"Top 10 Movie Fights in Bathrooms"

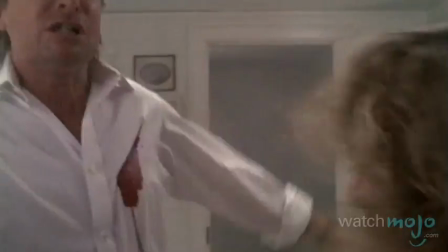accidents might happen on the toilet, but the assaults that do are much more entertaining.
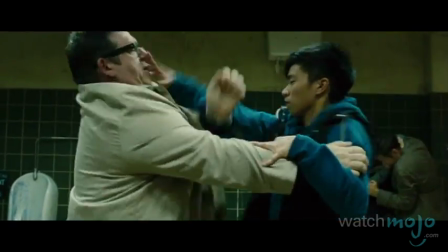Welcome to WatchMojo.com, and today we're counting down our picks for the top 10 movie fights in bathrooms.
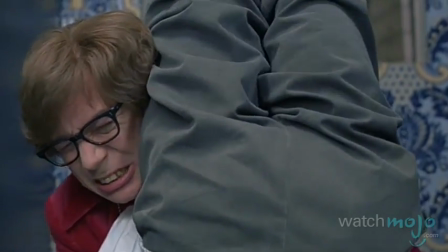That's right, buddy. You show that turd who's boss.
For this list, we're counting down life-threatening on-screen combat that takes place where toilets or tubs can be found. These guys didn't come to the bathroom to use the facilities. They came to kick some ass. However, we're excluding scenes like the Eastern Promises naked bathhouse fight because,
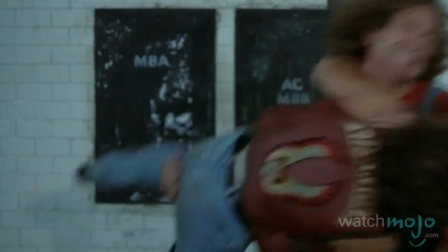as badass as it is, it's not exactly a bathroom.
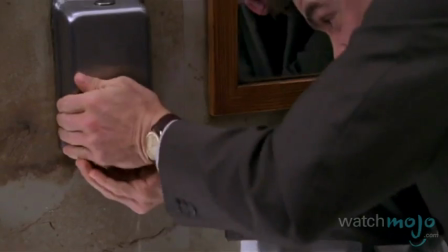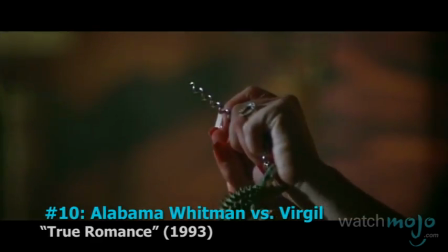Number 10. Alabama Whitman vs. Virgil, True Romance.
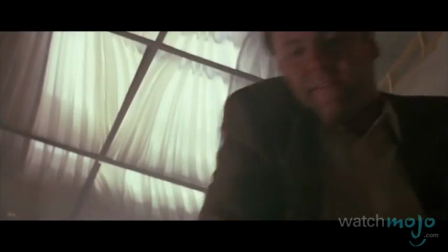The late James Gandolfini plays a dangerous man on a mission to recover some stolen cocaine.
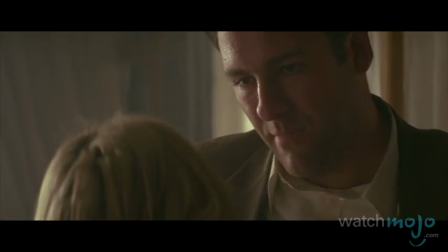Now where's our coke? Where's Clarence? And when's he coming back?
But Patricia Arquette's character is just as out of her mind.
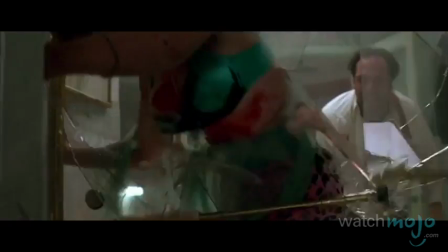This Quentin Tarantino written film has his trademark dark humor written all over it.
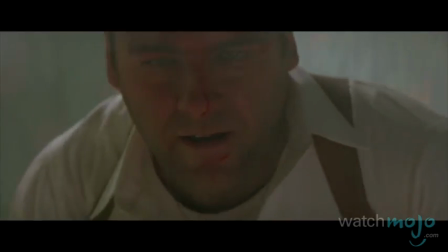Hey, what the f*** are you laughing at? You look ridiculous!
With scenes so violent, they're borderline cartoonish, right down to the flame throwing.
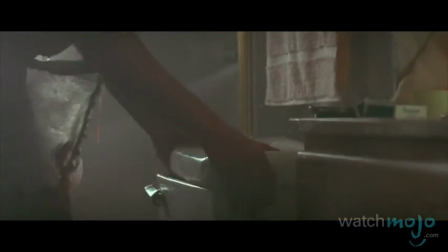It's a fight to the death, and a very bloody one at that.
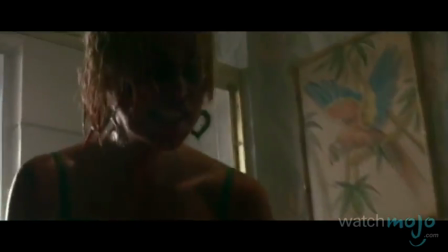And the bathroom setting reminds us there are no rules for when such matches can take place.
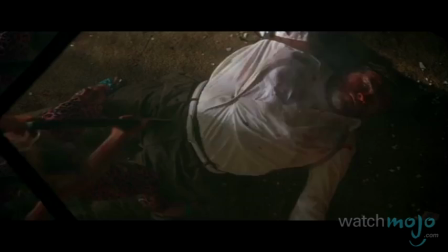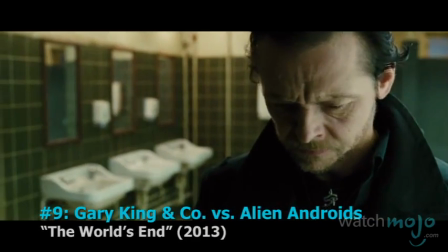Number 9. Gary King and Company vs. Alien Androids, The World's End.
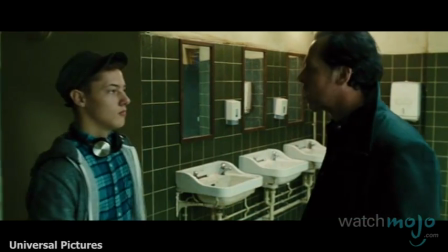Hey, look at me when I'm talking to you. Please don't.
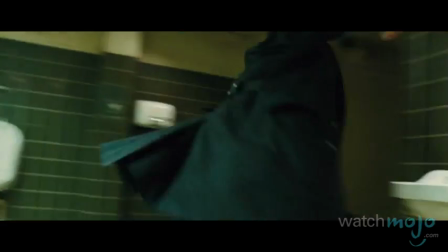The gang's pub crawl gets very interesting when it suddenly becomes the B story to the alien invasion that's revealed in this scene from the sci-fi comedy.
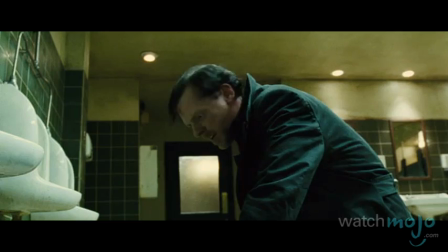This bathroom fight is comedy gold because it's the last place you'd expect blue blood to fly or limbs and heads to get severed.
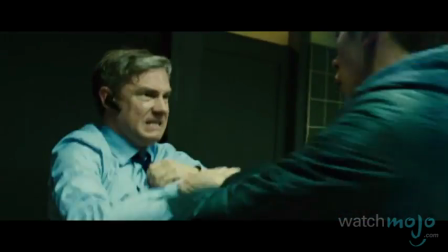Many of this fight's visual effects were made practical enough to look realistic despite its context.
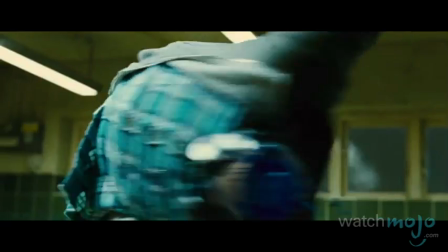That just adds to the strange feeling that this could very well take place at your own local watering hole.
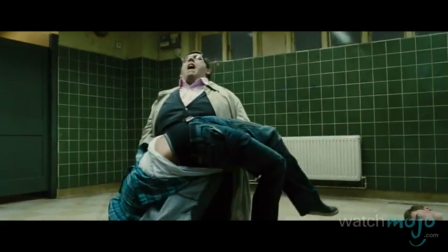Nice moves, too.
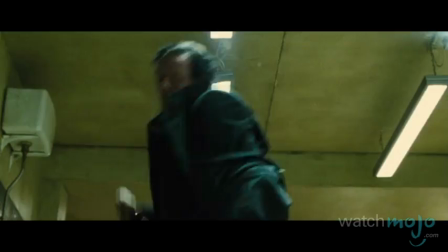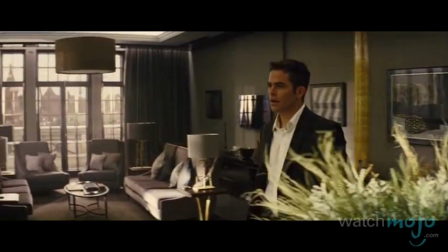Yes, and the view is second to none. Wow.
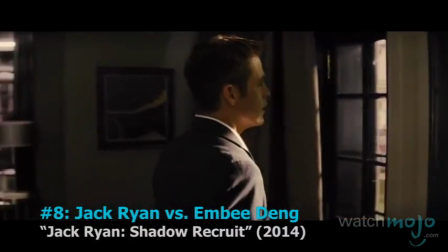Number 8. Jack Ryan vs. MB Dang, Jack Ryan Shadow Recruit.
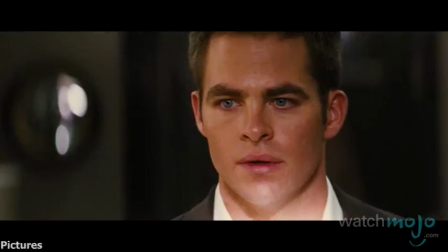It's magnificent.
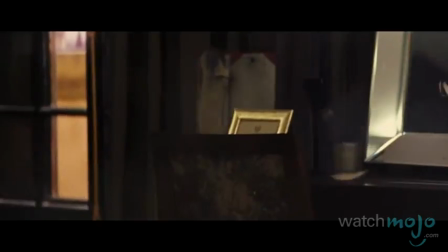The guy that Jack Ryan thought was his bodyguard almost gets the drop on him when he's revealed as an assassin here.
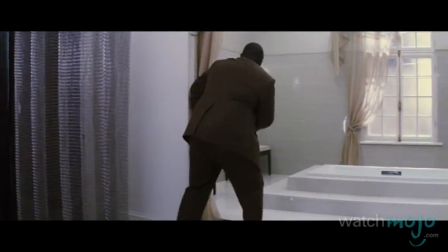For a big-budget Hollywood action piece, it's creative that this is still more of a brawl than the typical meticulously overworked fight scene.
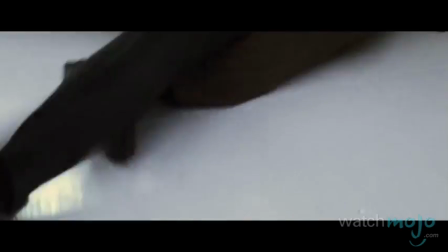Because sometimes extensive martial arts choreography isn't necessary when it's just one man hell-bent on terminating the other.
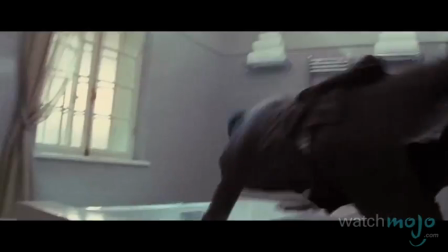There's also an awkward sense of desperation that comes with the unusual venue. And it's captured very well throughout the fight.
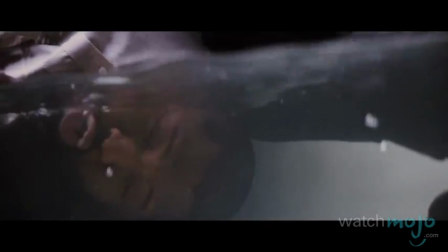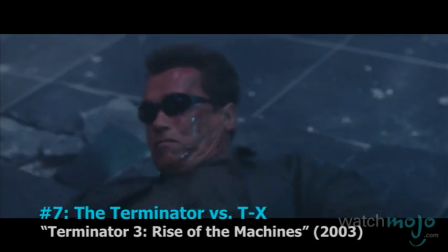Number 7. The Terminator vs. TX, Terminator 3: Rise of the Machines.
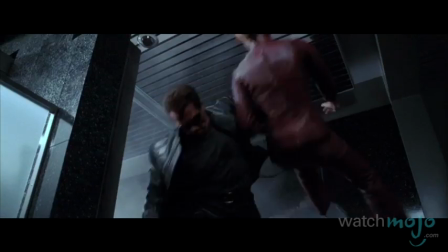Here's your proof that a fight between two cybernetic androids from a post-apocalyptic future is still allowed to be a little silly,
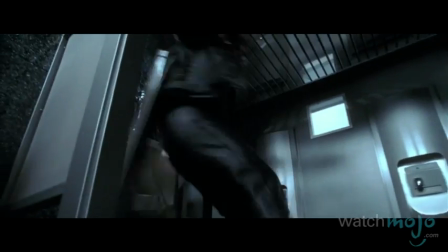as long as it's fun to witness and enjoy.
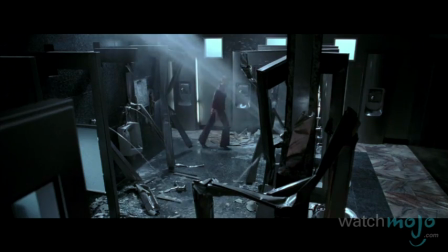Only Arnold can use a urinal as a baseball bat.
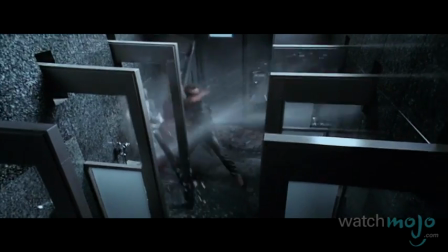And never has a toilet dunk swirly looked so painful, if not just for the humiliation factor.